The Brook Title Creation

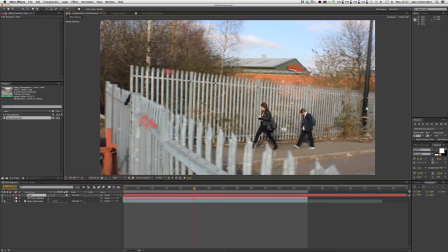[4:02]
So we're going to put in here Director of Photography, enter Shona Robinson. Okay, so over in here you can see that our font is Opfico,
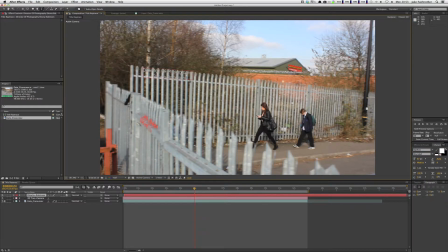[4:19]
and what we want to do is, because Shona's name should be larger as she's the most important information, we're going to select just her name and up the size of her text, not so that it's longer, but just so that it's the more prominent of the two, as it's easy to read.
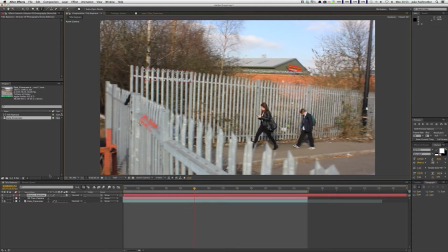[4:37]
So now we're going to... it's a 3D layer, which is shown by this box here, which has now just gotten really big, so I shall actually just undo what I did.
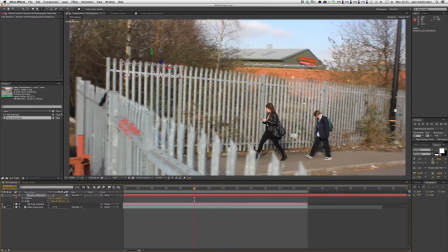[4:51]
So now we're going to press S, Command P, Command R, sorry, Shift P, Shift R, S. And here we've got our position, scale, orientation, etc. So as you can see, that this text here is slightly slanted, so it needs to follow these lines.
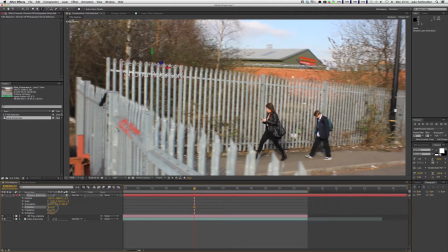[5:09]
So what we're going to do is in the X rotation, slightly move it. Now as you can see, that's matching quite a bit better now. And you can see this red line here doesn't quite follow the angle of the grey fence. So we're going to, in the Y rotation, just ever so slightly push it backwards.
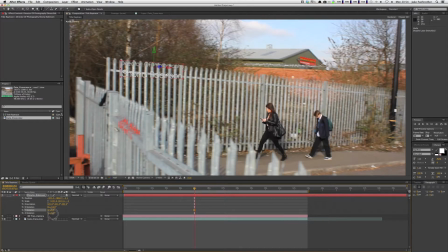[5:29]
That could even possibly do with being moved a bit in the Z axis. That's looking a bit better. Move it back in X a slight bit. Okay, there we go. And now I'm going to switch. Actually, before I do this, I'm going to make it much larger for one.
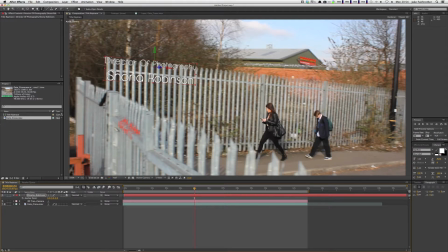[5:48]
And then I'm going to press A to, no, V to get to my grab tool and just move it up so it's above. That's actually given us a bit of a clearer view. In a second.
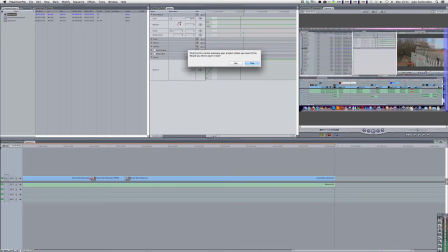[6:03]
Sorry, Final Cut was distracting me there.
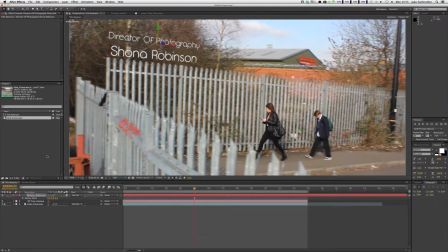[6:06]
So, we're going to ever so slightly go back to PSR again. And maybe not leave it Y. Maybe give it 0.5 in the Z rotation.
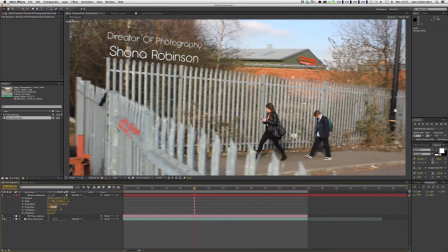[6:24]
No, back. I think it's X that's causing our problem here. Let's try an 18. This has been very odd today. It's normally a lot simpler than this. It's because maybe I've not chosen my point very well, which we're tracking to.
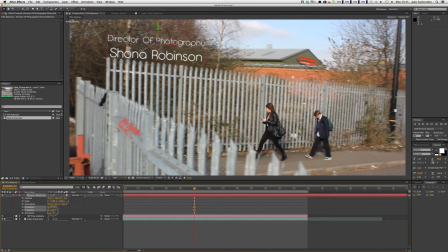[6:42]
It's simply so that it looks visually correct, because there's nothing worse, in my opinion, than having something that's meant to look in the scene and not be, if you know what I mean. So that's positioned correctly now. It's not obtrusively big, but it's visible.
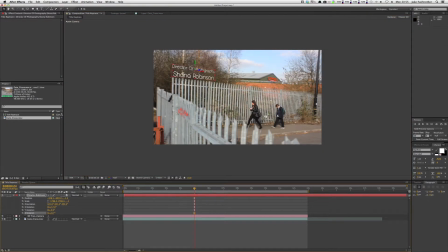[6:57]
Maybe give it 0.7 on there. Or is that the wrong way? 1.3.
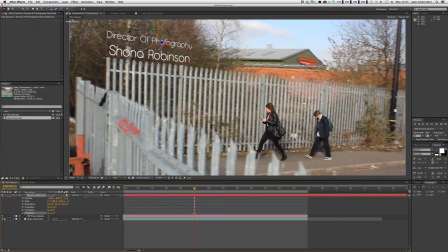[7:04]
There we go. Just so the red line's matching up along there. So now we're going to click over to our type of 3D again.
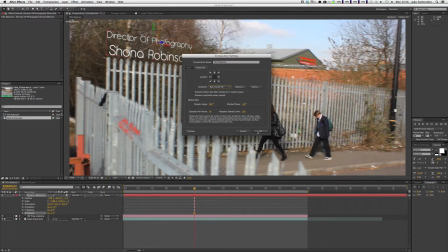[7:10]
And go to ray traced. Okay. Now what that will do,
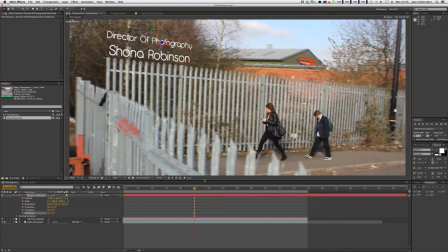[7:15]
as you can see, this yellow bar indicates that it's rendering, which is because ray trace is a very complex for the computer to make. So go into geometry options, click bevel, have a convex bevel. And then in our extrusion depth, we're going to, it ranges from about 4 to 10 depending on the angle.
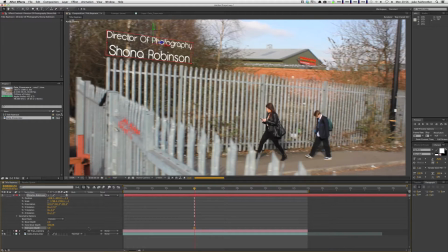[7:33]
So we'll try 4 for now and then see what we come up with. Okay, so that's looking okay. Let's just go over and check. I think that's correct. Let's just render in full resolution for a moment just so I can see how that is looking, as it's hard to tell with a half render.
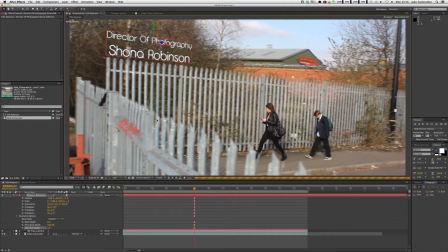[7:52]
Half resolution render.